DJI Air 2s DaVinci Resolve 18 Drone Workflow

But suppose you don't have LUTs and you want to color grade from scratch.
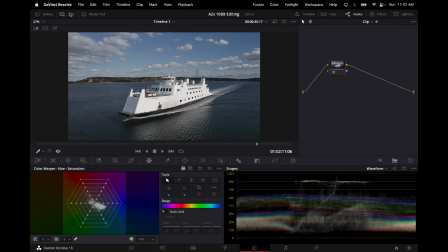9:38 Well, you take off the LUTs by clicking on the LUT, and that will allow your picture to show bigger as well, right?
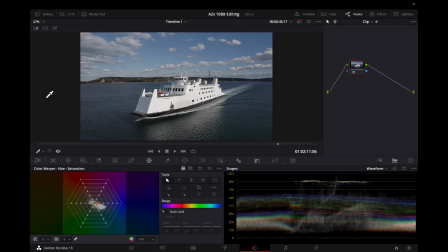9:45 You pull over here, this will help your picture to show as big as possible. Now these are nodes. You color and you grade on top of nodes. DaVinci automatically opens a node for you. I like to label my nodes, so I will go to node label over here and give it a name. Now I usually put color, and I'll go through multiple nodes because I'll use a node for color, I'll use a node for grading, I'll use a node for changing colors in the spider web or the curves and stuff like that, but we're not going that in depth today. This is basic just to get you up and running. So we'll use one node for now and try to squish all the editing into one node. If you guys want, let me know in the comment section below. I'll do a more advanced videos for you guys who already have the hang or the knack of this.
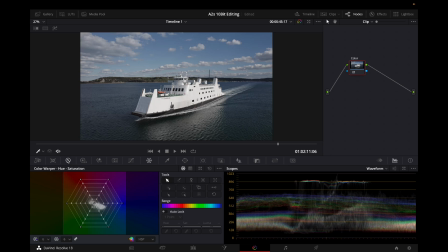10:35 Good, so you come over here at the bottom here where it says primary color wheel. Select this circle over here, that's primary, not this one. This is your HDR. This is for high dynamic range coloring. So we'll come over here to the primaries, which is your basic.
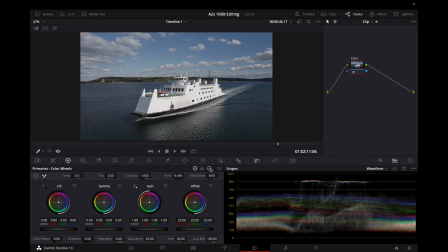10:52 Now this footage was shot in log. So come over to your log wheel over here and just click log. And that's basically where you want to start. Good. So I'm going to bring down my highlights a little bit so I can see more details. You see when it's the highlights are too strong, you can't see any details here, right?
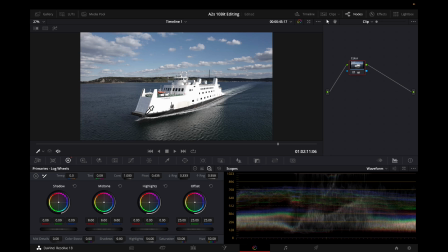11:08 It's hard to see the perforation on the front of the boat over here. Now I'll bring down my highlights. Look. The perforation is more visible. But if you bring down your highlights too much, look at the sky.
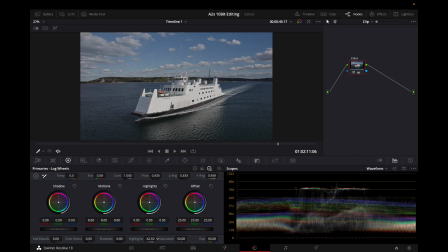11:19 The sky is starting to look gloomy. So you bring it up back and you kind of like looking for a nice middle ground or sweet spot, so to say. Now this one here, your mid-tone details, you push that up. That will make like, look at the clouds.
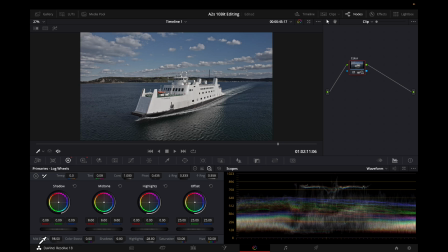11:33 Look at the clouds, right? I'll push the details all the way up. Look at the clouds. They're like bouncing off of the screen right now. They're like really perforated. And we can bring it down. And then the clouds kind of just blend in. You see, it's not as perforated. So I'm not telling you what's right or wrong. There's no right or wrong. It's the effect that you're looking for.
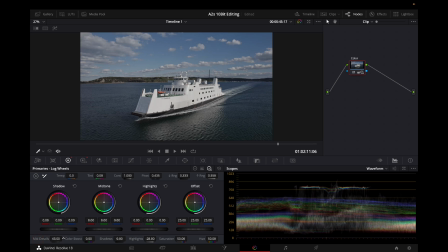11:51 So I'm just going to reset it. And then I'm going to turn it up. Boom, boom. Turn it up bright.
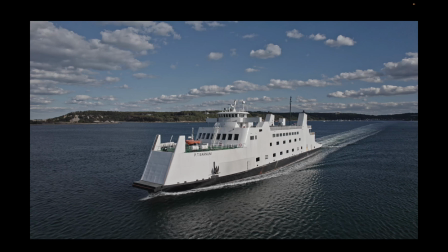11:56 There you go. That's definitely popping enough to me. That's going to hold. So my mid-tone details are at 72.
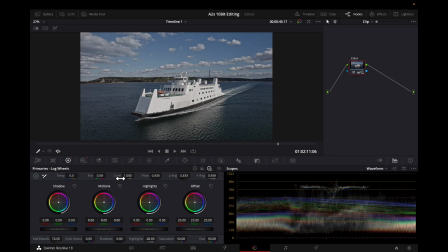12:04 So that's pretty strong. And then contrast is something you can also play with. Same principle, you go on the word and you scroll left to bring it down, you scroll right to bring it up, left to bring it down, and then you double tap to reset. I just feel like this looks good just the way it is, so I'm not going to add any contrast.
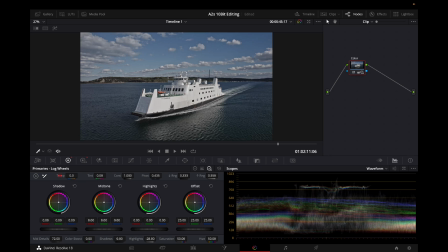12:21 Temperature just makes you go to the left on the temperature, it makes the image bluer. You go to the right, it makes it cooler. So I'm going to turn it towards the warmer side. So I'll just warm up the temperature of the whole image. Right, just a little bit to make it look more natural, to make it look more real.
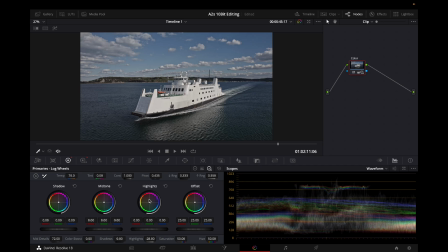12:38 Then I'll come down here and I'll start tinkering with these, my highlights, my offset, my mid-tones. I like to play with those first. I kind of like change the color, kind of like give the image a different feel or vibe. Yeah, here we'll give your mid-tones more blue. Here we'll give it more reds in your mid-tones.
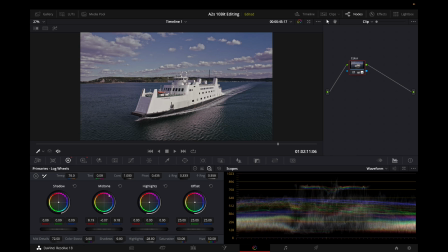12:57 Here we'll give it more and here we'll give it more green. So it all depends on the vibe that you're looking for. I'm looking for something between green and blue along this line over here, coming down nicely. That's the color that I'm looking for over here. My shadows are the same thing.
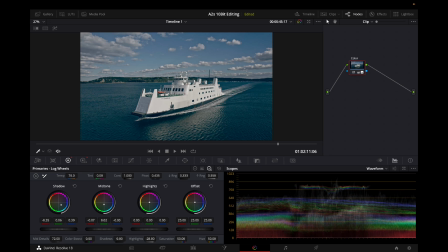13:14 You can play with your shadows, make your shadows more blue. Look at that image. Now that looks crazy, right? That looks like some kind of movie or something. Or you can make it more brown. You can make it more purple. You come over, you just play with these wheels a little bit. If you're not sure you made a mistake, just hit this.
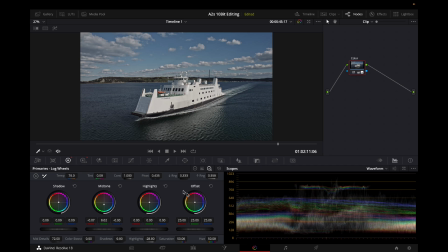13:30 This will reset the shadows. This will reset the mid-tone. This will reset the highlights. And this will reset the offset. And if you make a huge mistake and you mess the whole thing up, this will reset basically the whole control system that you have down there if you hit this reset button. Good.